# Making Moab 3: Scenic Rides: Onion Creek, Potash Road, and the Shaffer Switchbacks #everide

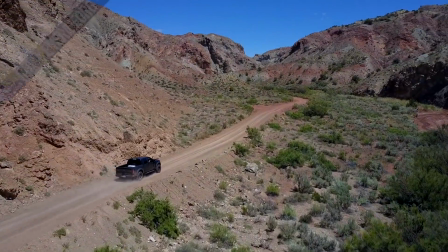(8:01)
But anyway, I did get some smoothness, and in the final cut,
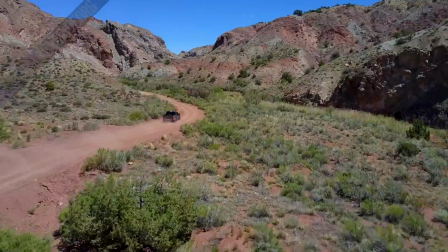(8:05)
I think what I'll do is I'll actually stabilize the footage, and that gives kind of a weird effect. It gives kind of like a falling out of the sky
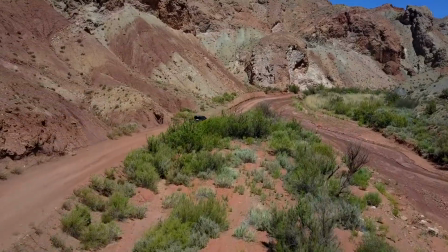(8:12)
effect, a little bit more like an airplane instead of like a drone. Where the things tilt and stuff like that.
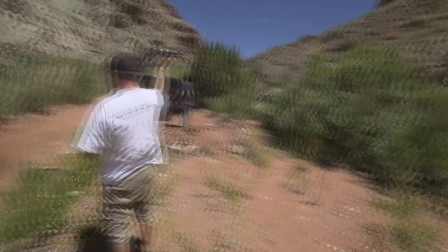(8:19)
There, I'm catching it. But anyway, it does take away those sudden jerks of the yaw on the drone.
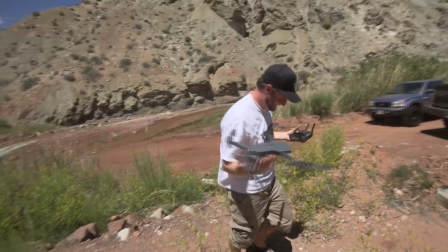(8:25)
Look at my face right there. That is my face of terror.
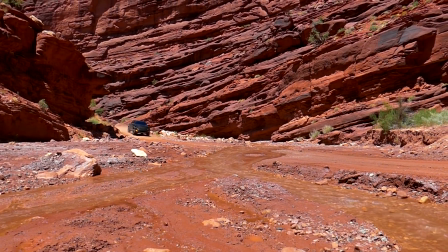(8:29)
And what's funny is I look very similar to my brothers, and that is also their face of terror.
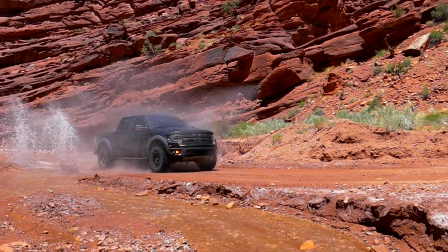(8:34)
So I know that's like the face that my brothers make when it's like, I'm uncomfortable with this situation.
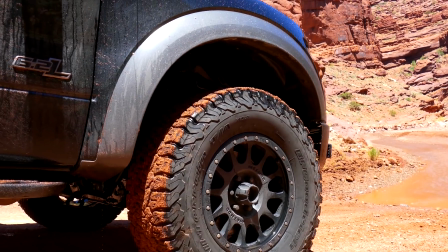(8:41)
And that was the face that I was making. So it's pretty funny.
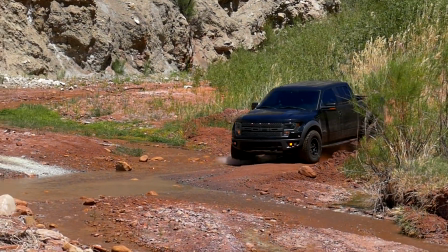(8:45)
Anyway, we got some nice slow motion shots, and oh man, look at the suspension travel on that thing.
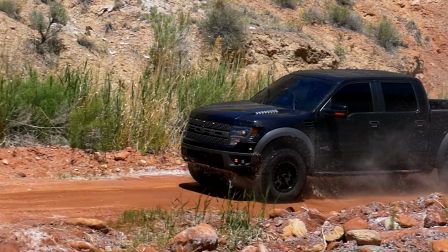(8:51)
Keep in mind, it's a big truck, and so when the wheels are going up just a little bit, that suspension is really traveling.
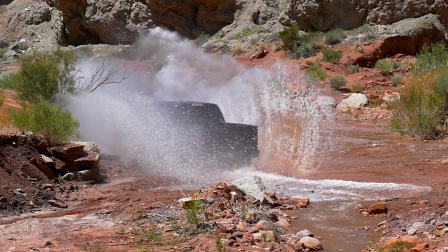(8:59)
These slow motion shots are cool. Now here's the thing, on the FZ1000, which is the camera, it's my zoom camera,
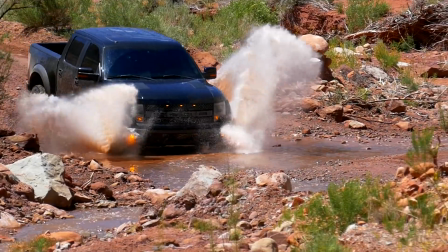(9:07)
the one that I keep on my chest, the one that actually broke my sternum the other day. Actually, I broke my sternum by falling on the FZ.
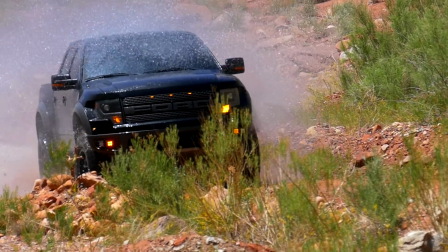(9:14)
But anyway, you can see that the footage is a little bit shaky right here,
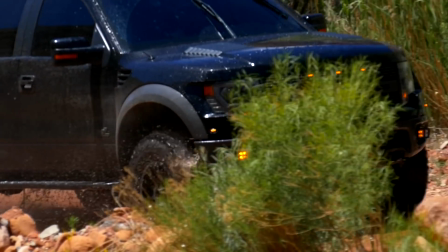(9:19)
and that's because in 120 frames per second, which is the high-speed photography, which means slow motion, in 120 frames a second,
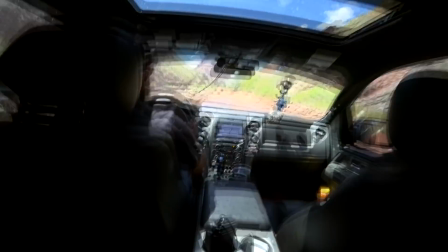(9:27)
it automatically turns off any stabilization. And you can't zoom or focus in that well, you can zoom, but when you're recording, zoom turns off.
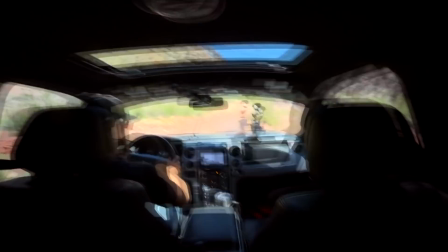(9:36)
And so that's kind of what we got. You can see Kalani and I are out of the truck. Here's Colby,
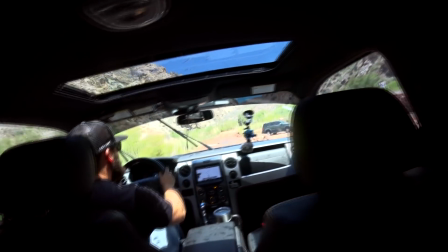(9:41)
We're filming, and Gabe is still in the back filming with the X3000,
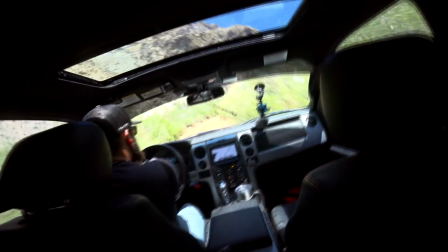(9:45)
the Sony action cam, which is just a phenomenally stable little camera.
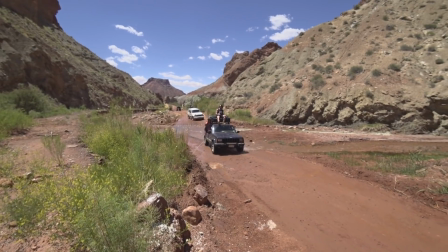(9:50)
Here comes the hippies again, cruising in their little posse of whatever.
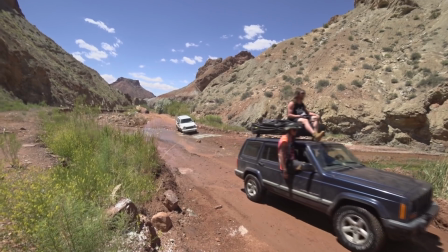(9:57)
I mean, they were having a good time.
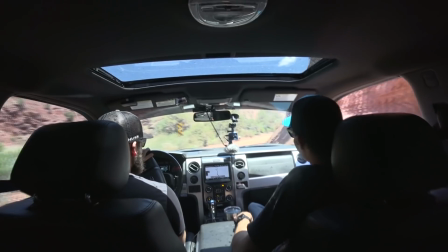(9:59)
I respect them for having such a good time and for getting out into nature and just enjoying the day with some illicit substances.
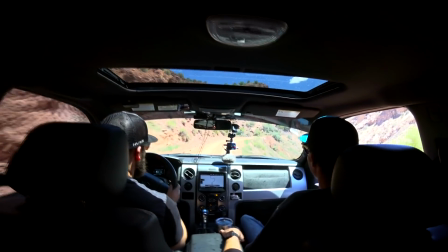(10:07)
But anyway, here we are cruising again, and you can see Kalani's got a camera up there.
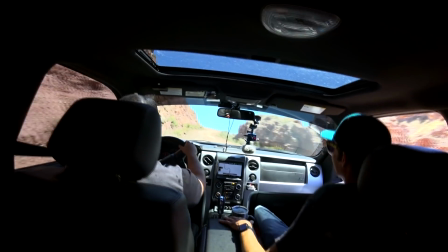(10:13)
Kalani was holding a camera a lot of the time. He later used that camera and like posted it on the front of the truck, posted it on the bumper,
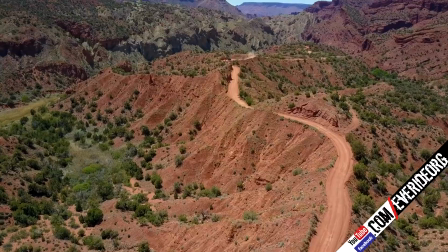(10:21)
and so you've got to go over and check out Kalani's channel because he will be releasing a video.
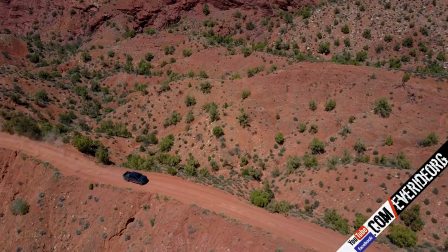(10:26)
He has way more footage than I do. I gave him all of my footage. He is the master of editing.
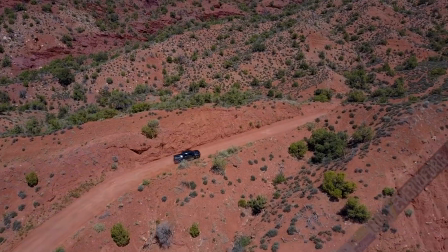(10:32)
Everything I know, I learned from him. So go over, check out his channel, and if he hasn't posted it by the time this video is up,
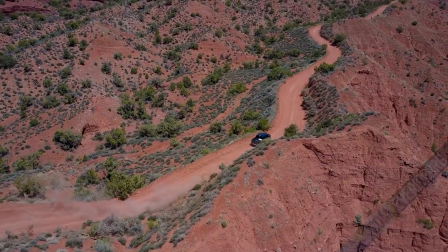(10:39)
get on his back and say, Kalani, hey, post the Raptor video, and get on his back and say,
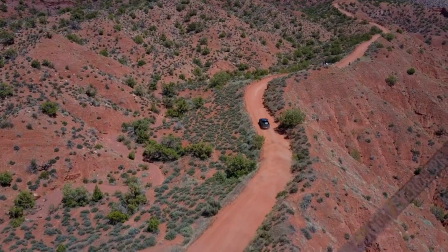(10:45)
hey, post the vlog, and you'll see a little bit of that footage later. But here we are, the drone again.
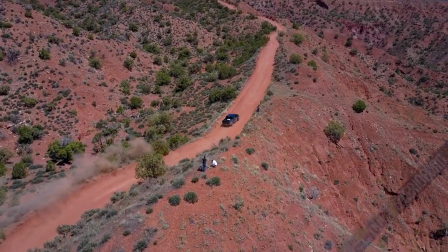(10:51)
You can see me on the top of the ridge there. Kalani's also filming, and Gabe's at the bottom filming as well.
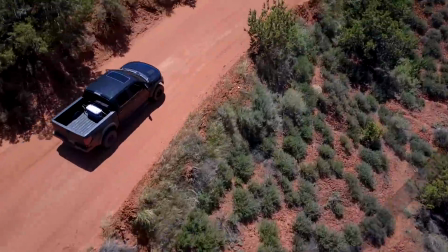(10:57)
As he was going down the ridge here, kind of slowing down, I took the opportunity to take a nice
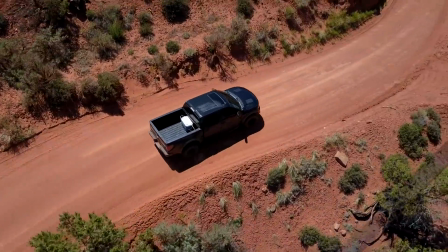(11:04)
top-down shot of him. It's kind of cool. However, he is going kind of slow, just mellowing it out.
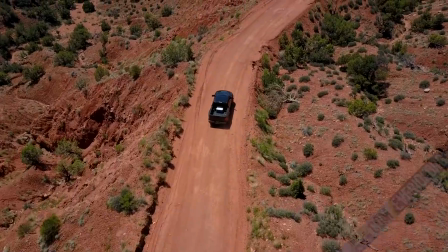(11:10)
And so in the final Raptor video, that is kind of the main video, I'm actually going to speed that up.
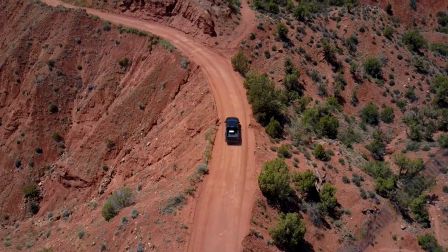(11:16)
And I'll admit that I speed things up sometimes. However, it's sped up by about 10%.
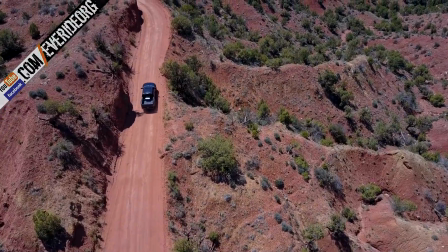(11:22)
Anything beyond 10%, and it starts looking a little bit wonky and kind of like it's not real.
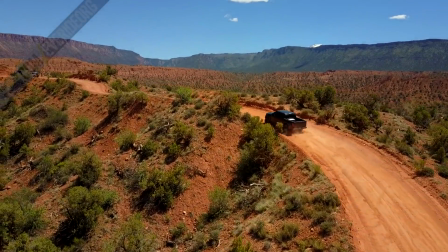(11:30)
Physics don't work that way. Anyway, guys, so it was here on this ridge right here.
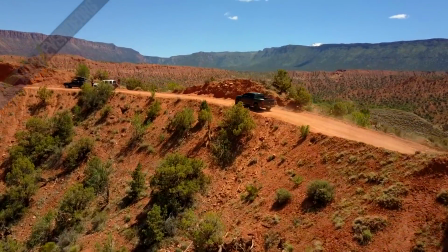(11:37)
I mean, it's a kind of a razorback ridge, and on this ridge is where he was flying.
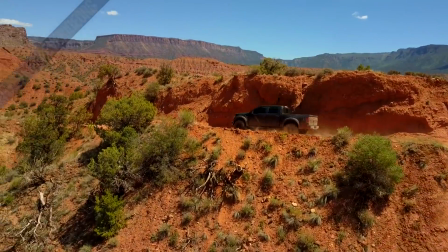(11:43)
The hippies weren't there yet, but he was going really, really fast, and I started to feel really uncomfortable.
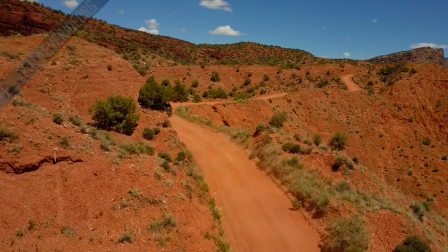(11:48)
And got some great shots though out of the truck. But I actually had to be like, hey, Colby, I gotta get out, man.
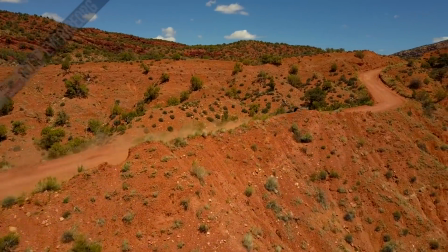(11:57)
I'm sorry, I'm not good with this anymore. And he looked back and he was like, are you serious? And I was like, yeah, dude,
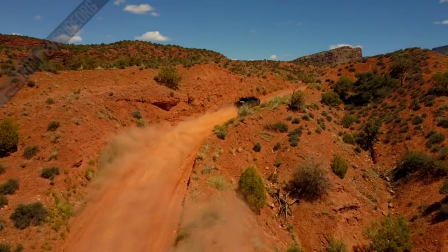(12:03)
I am seeing the faces of my wife and kids, and that's like what happens before you die.